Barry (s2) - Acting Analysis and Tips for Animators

Welcome back to the Acting Analysis and Tips for Animators, and today I'm going to take a look at Barry Season 2.
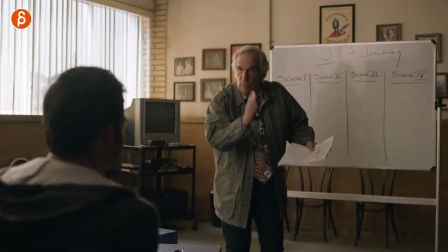[0:04]
And I'm going to cover things like body mechanics, acting out words, anticipation, subtext, and a lot more, so let's go! I'm going to cover the whole season, not like spoiling specific things, but still covering the whole season two. So if you haven't watched it, watch out, spoilers potentially. But if you haven't seen it, you should watch it. It's a really good show. But before I start, I'm new to this channel. Hi, my name is JD, and I do acting analysis clips like these.
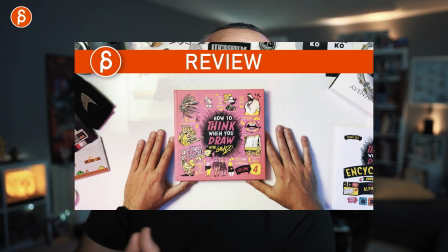[0:29]
I do animation analysis clips. I do rig reviews, product reviews, animation lectures, news, feedback, all kinds of stuff. This is basically the pitch at the beginning. This is what the channel is about. Browse around. If you like it, you can subscribe. That'd be awesome. And if not, that's fine too. You can watch this to see if there's something you want to follow. But that's the pitch at the beginning, and that's that.
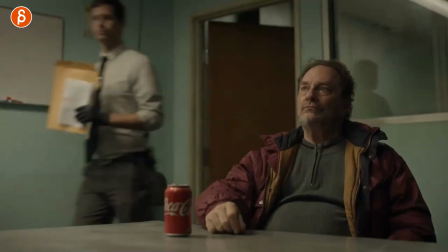[0:45]
Let's get to the sequences. And the first sequence I want to talk about is in relation to prop acting.
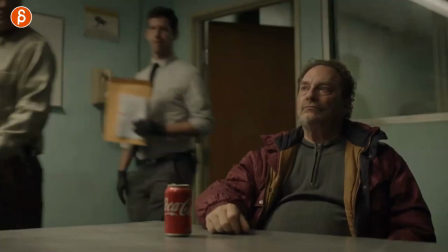[0:51]
You know, if you watch my channel, I love props, but this whole thing is just fantastic in terms of the setup.
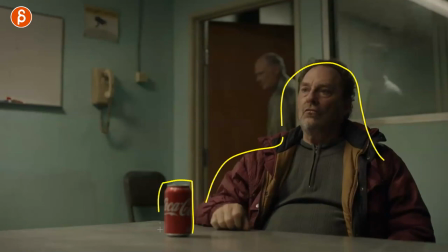[0:56]
So we have one character with a fairly prominent coke hand. This is the setup.
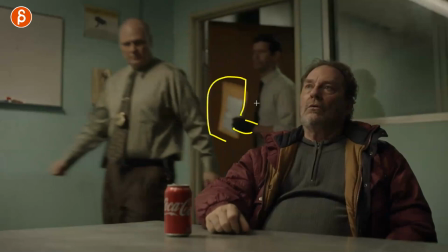[1:01]
And you have the other characters coming in again with a specific glove, and that it's very clear in terms of setup and silhouette and who the characters are and what they need, which is awesome.
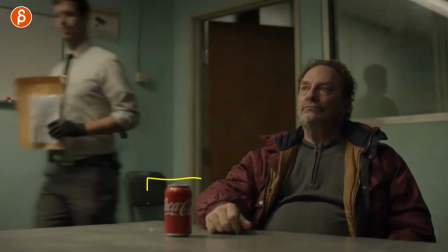[1:10]
He waits for them. And actually, before I'm going to talk about this, this whole sequence is so good.
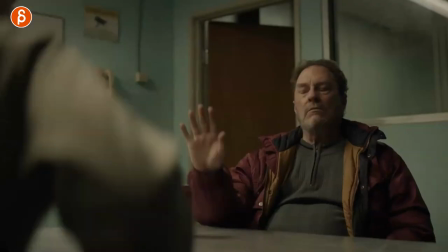[1:14]
So I'm going to talk about the whole thing here. So they come in here and he already recognizes what this is.
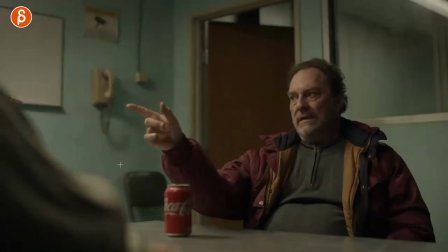[1:21]
And that's what he does here. It's like, wait, wait, wait. I know what this is. Again, super clear in direction.
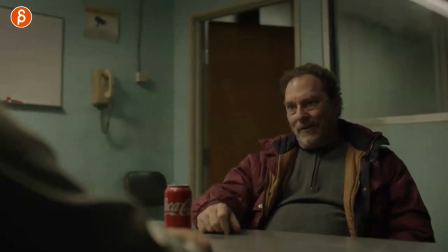[1:26]
And he basically tells the audience that, yeah, this is a DNA kit and I'm not going to do this. But he's also not exactly the smartest guy around here.
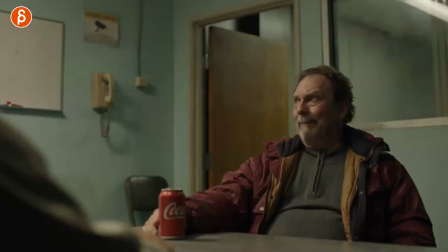[1:33]
So as he continues to talk about it, he says, I'm not going to give you the DNA. And he says, well, you know, you need a court order. And there's a little subtle reactions of, well, do you have one?
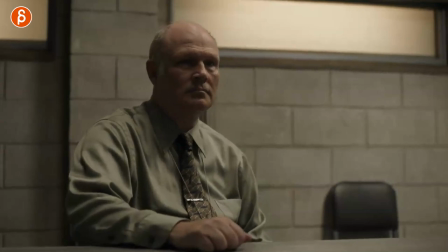[1:40]
And you can see his reaction here going, just a little slight adjustment of like, okay, well, we don't have it, but we can do maybe other things.
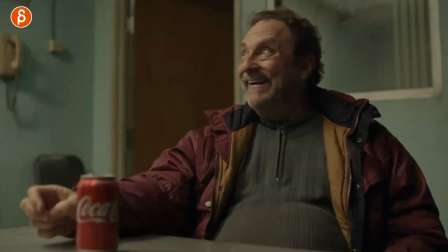[1:47]
But it continues with, well, I'm not going to give you my DNA voluntarily.
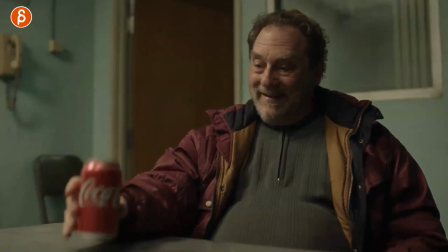[1:51]
And this is the main reason why I'm going to show you. This is because how he takes this and he goes, yeah. And that's why I love this. It's a subtle thing because you don't always have to do the pointing, right?
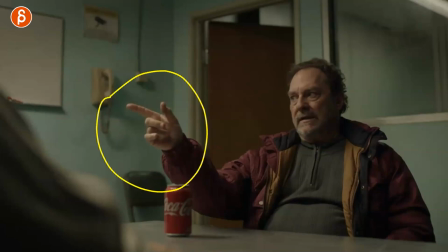[2:02]
This is done in many student shots, kind of a default thing of pointing at people. And this could be one arm. This could be the dreaded W pose with two arms.
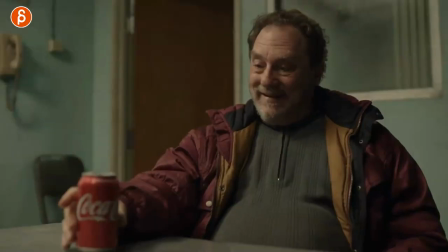[2:11]
But with the added twist of this, you can really go with a slight variation of the point.
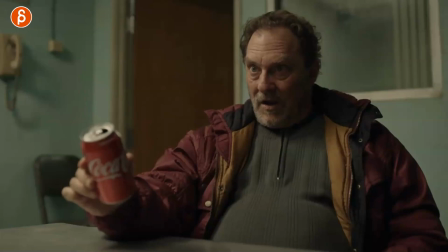[2:17]
And this is why I like it. Also, I want to continue because as he says this, it makes it very clear that this is an important part.
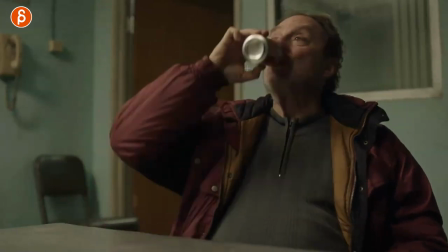[2:23]
And as he keeps talking, he also drinks, which now has DNA on the can.
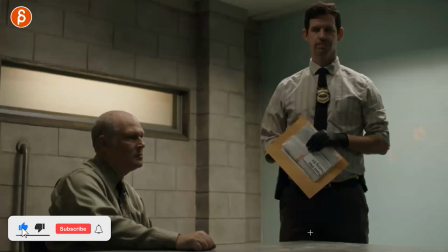[2:29]
And their reaction is great. They're going, yeah, well, that's exactly what we wanted here. And the timing of this is great too. This is why I'm showing this as well. Staging and timing as well.
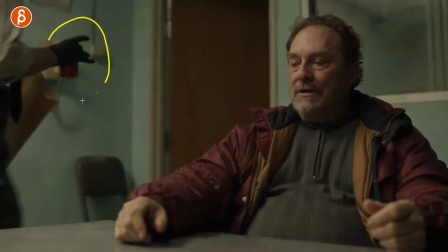[2:38]
He puts this down and the moment he does it, he picks it up. And he doesn't get it because he says, thank you.
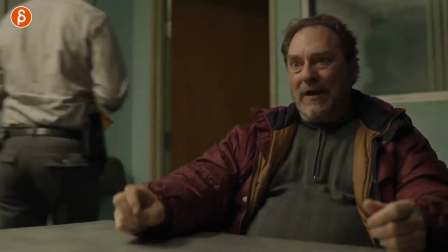[2:45]
It's like, oh, thanks. Disposing of the garbage. He doesn't get it. And after that, I love the staging of this.
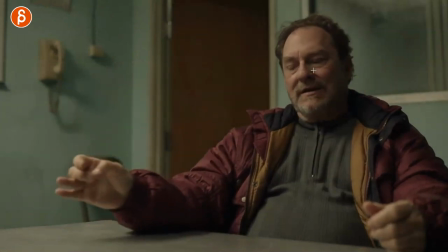[2:51]
He goes back there. He says his lines. He's in focus. And he talks and talks and talks and talks. And when he's done with the line, you can see this here. He looks and looks and looks and looks. And we're hanging on to this because in the background, this is happening. Ready?
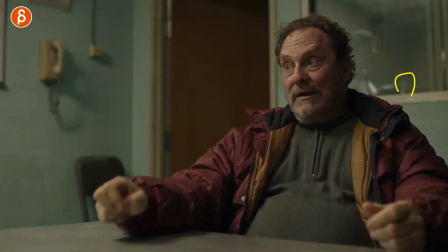[3:08]
Very clear in terms of staging. Two characters, the glove, the envelope, the can, putting it in.
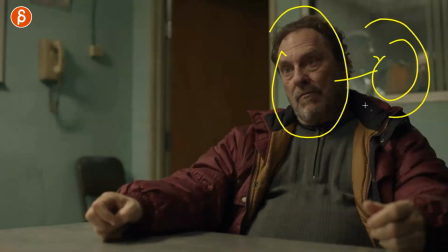[3:17]
And he's not moving so that he's not distracting from this. So I just absolutely love this whole setup, these little acting moments. It's just him as a character throughout the whole show. It's just so good. The second sequence is about anticipation.
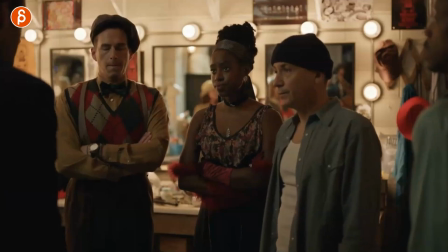[3:29]
He is about to go on stage and he wants to tell people, well, you know, we're going to do something.
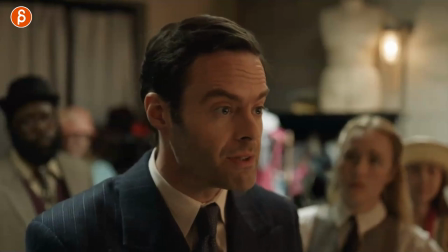[3:33]
It's going to be great. But he's not really good at doing a speech here. So it's about him. And it's mostly about his expressions here in the upper part with the eyebrows and the folding here and the mouth.
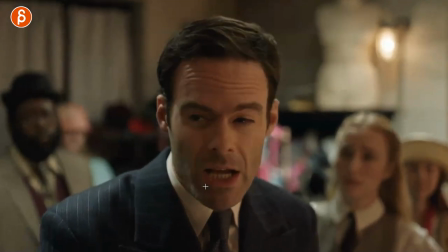[3:45]
And by that, I mean, you see the squinting. And as he wants to say lessons, he says a lot of lessons here a lot of times.
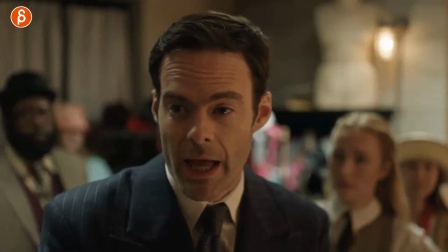[3:53]
And you can see he opens the mouth. He wants to say something, but he doesn't quite know what it is.
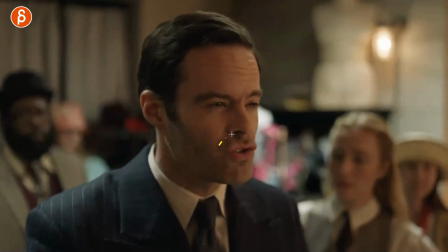[3:57]
And it's almost like shaking, like, I don't know what to say. And ooh, you can see he's forming other words, but then he still goes and says lessons.
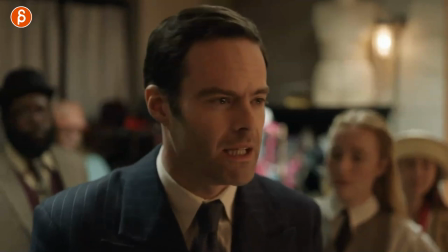[4:05]
So the main thing is that when you have your lip sync, right?
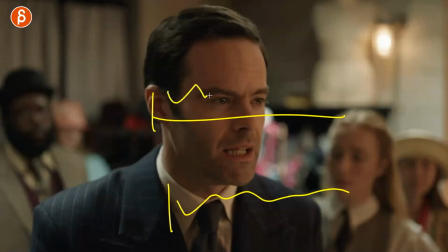[4:09]
Whatever lines you have, you might have a line, pause, whatever it is. And during that pause, you can either anticipate that first shape. You can bring in another shape. So the audience thinks he's going to say one thing, but then he goes back into saying something else.
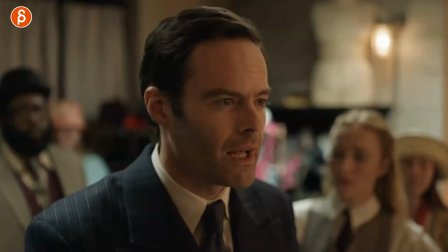[4:23]
So those gaps, I would use those really for your own creativity to change certain moments or, you know, take the whole scene to your own hands. Also, as he's not able to to say the right thing, it's also cool how we cut to her.
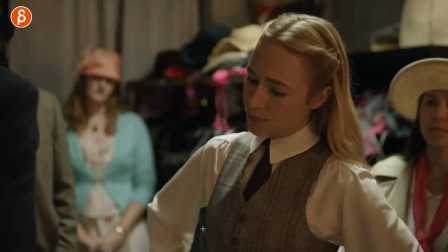[4:37]
And she realizes, oh, this is not going well.
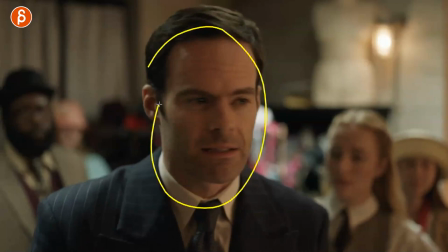[4:40]
And this goes back to what I'm saying a lot, is that when you have lip sync and it's, say, this is the line, you don't have to stick to the line all the time, right? So if this is your line, blah, blah, blah, blah, blah, it doesn't have to be this character throughout the whole thing.
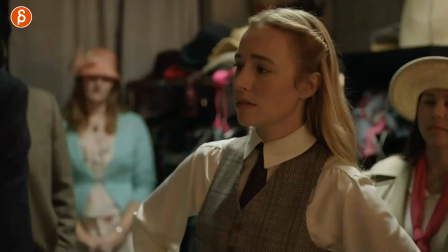[4:52]
We can cut to another person reacting, which is happening right here. And this goes on with other characters as well.
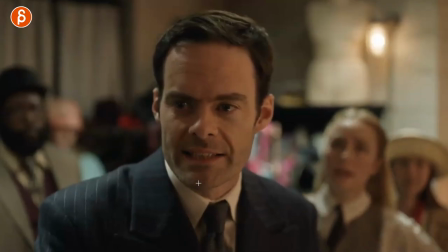[4:58]
So as we continue here, he continues to struggle. You can see this here.
Lessons, and again, and these myriad of lessons.
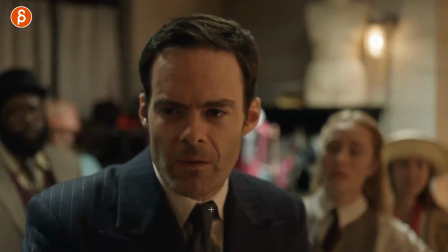[5:07]
And he has that moment again here where he goes, it's so good. All those moments are just gold. I love it.
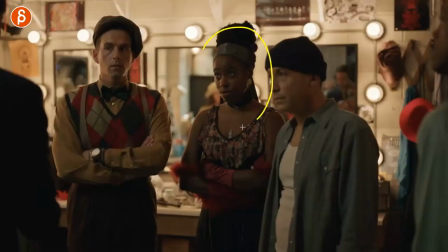[5:14]
Also, as he's not really getting to a point, you can cut to the reaction of the characters going, and especially her. I love her, how she leans forward with the head going, what are you trying to say?
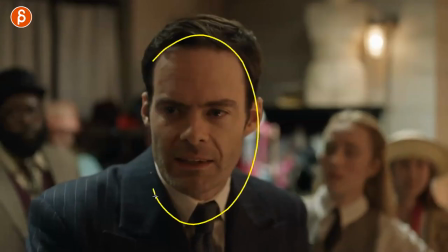[5:27]
So that's something else you can do in your shot. So you might have a line, and as an audience, you're going, what are you trying to say? What is going on?
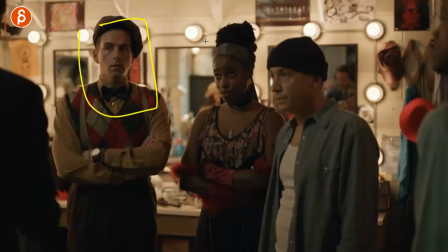[5:34]
And sometimes it's fun to cut to other characters basically replicating what the audience right now is thinking or what they're going through.
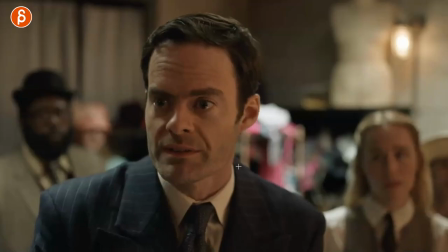[5:43]
Like, I'm basically going, what are you trying to say? Just love this whole moment here.
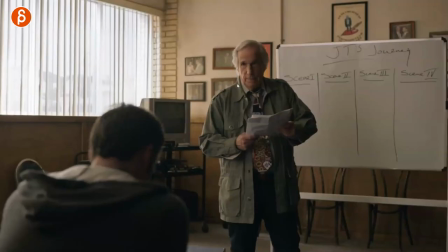[5:48]
This is awesome in terms of their relationship. He's the teaching master, basically, right? And he has no real idea about acting and what's going on here. So you have to think in terms of, this is almost like a parent talking to a child.
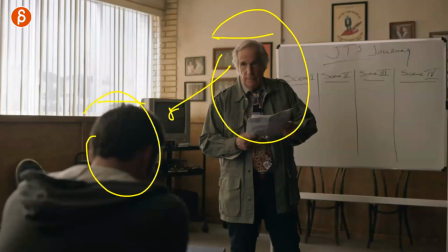[6:00]
He's talking down, and maybe that's also a bit of a hierarchy thing. And in this case, he has the freedom to overact.
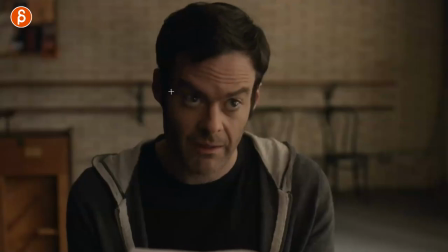[6:08]
So as he's really explaining things, he's like, okay, well, this, I think that's what I thought so too.
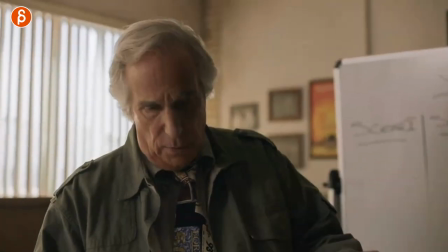[6:13]
He really doesn't get it. We get this right off the bat as the sequence starts. So there's a lot of, oh, look, now you are saying the line.
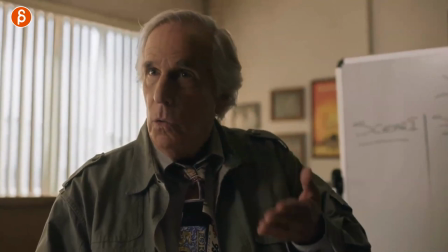[6:21]
So there's a lot of overacting on purpose.
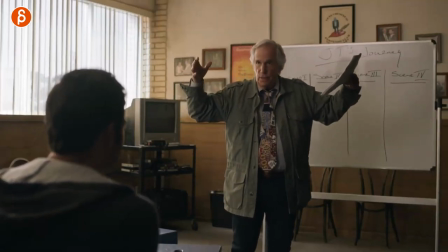[6:24]
So here says, trying to give you the view from 10,000 feet before we dive in and break it down scene by scene.
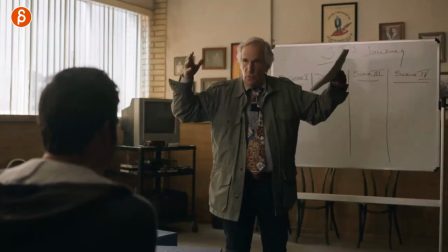[6:30]
So there it is. I played with the sound. So as he says here, 10,000, he goes up high.
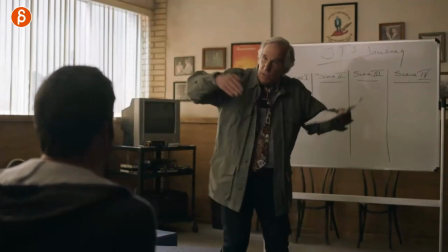[6:35]
So really acting out, I'm up high before we dive in. And he has the whole diving, maybe like a fish going in there.
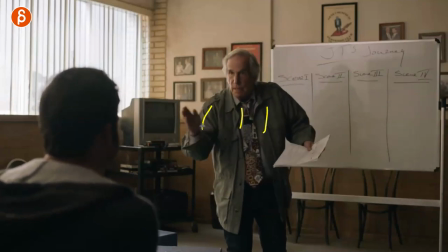[6:44]
And break it down scene by scene.
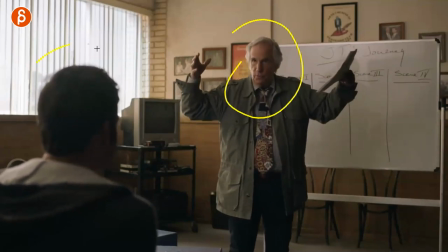[6:46]
So generally, you don't want to act out words, but every now and then there's a situation where the character's relationship, it makes sense that one character, whatever, maybe both can.
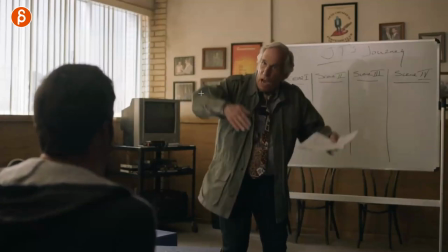[6:54]
So that's also really fun to find an audio piece to go with that and then have some really funny, original ways of really acting out those words.
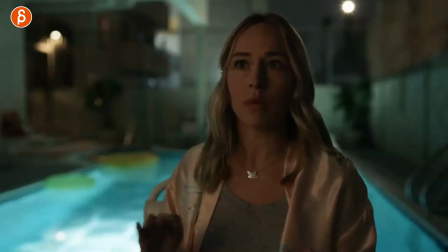[7:03]
This I'm actually not going to talk about because it's really, really long. And you really need to listen to what she's saying. But I'm going to post this on my Twitter account, so feel free to check it out there.
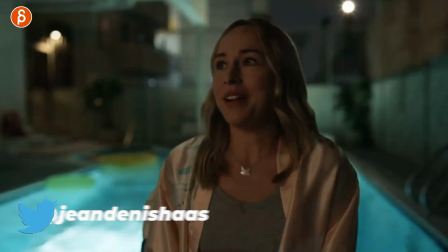[7:13]
Because what she does over 2 minutes, the back and forth, the you can see with the changes in posture,
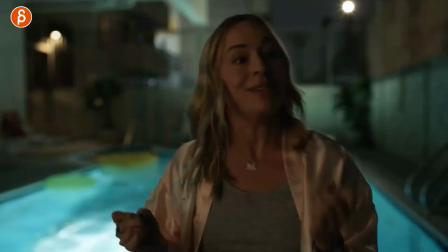[7:20]
the energy in the voices, the stares, the pleading, the emotional roller coaster is so good.
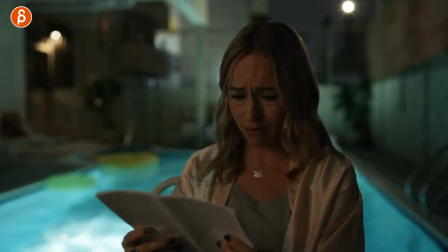[7:26]
I'm going to leave it at that. Check out my Twitter account. I'm going to post it this morning. So make sure you listen to the whole thing there.
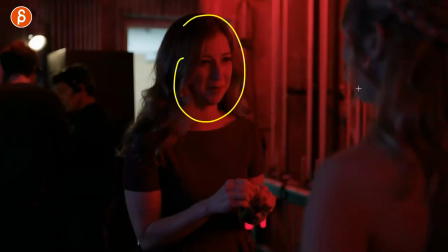[7:32]
This one is more about subtext. She has kind of potential worries about what she is going to do.
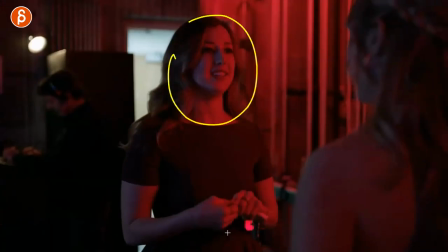[7:39]
And what I love about this is that she is kind of pretending that everything is okay while really holding on tightly to this piece of paper.
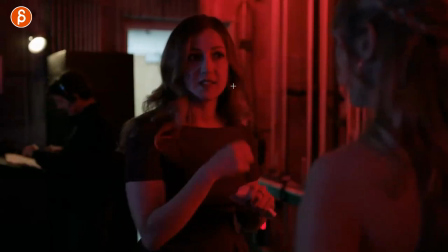[7:46]
So there's some moments of, yeah, it's going to be okay. And you got that nervous touching and then staring.
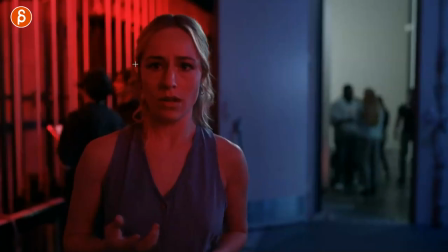[7:52]
And then so she realizes, are we going to be okay? Should we really be doing this?
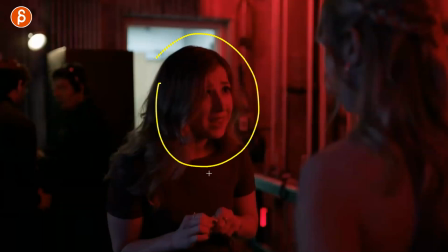[7:57]
And this is the part that I love here. She just basically has this whole thing of, it's going to be great, with the subtext of, it's not going to be great.
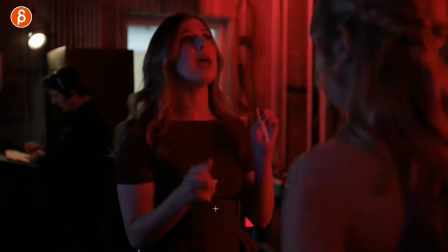[8:04]
And every time she pretends, there's more ripping of paper. And this is why I love props.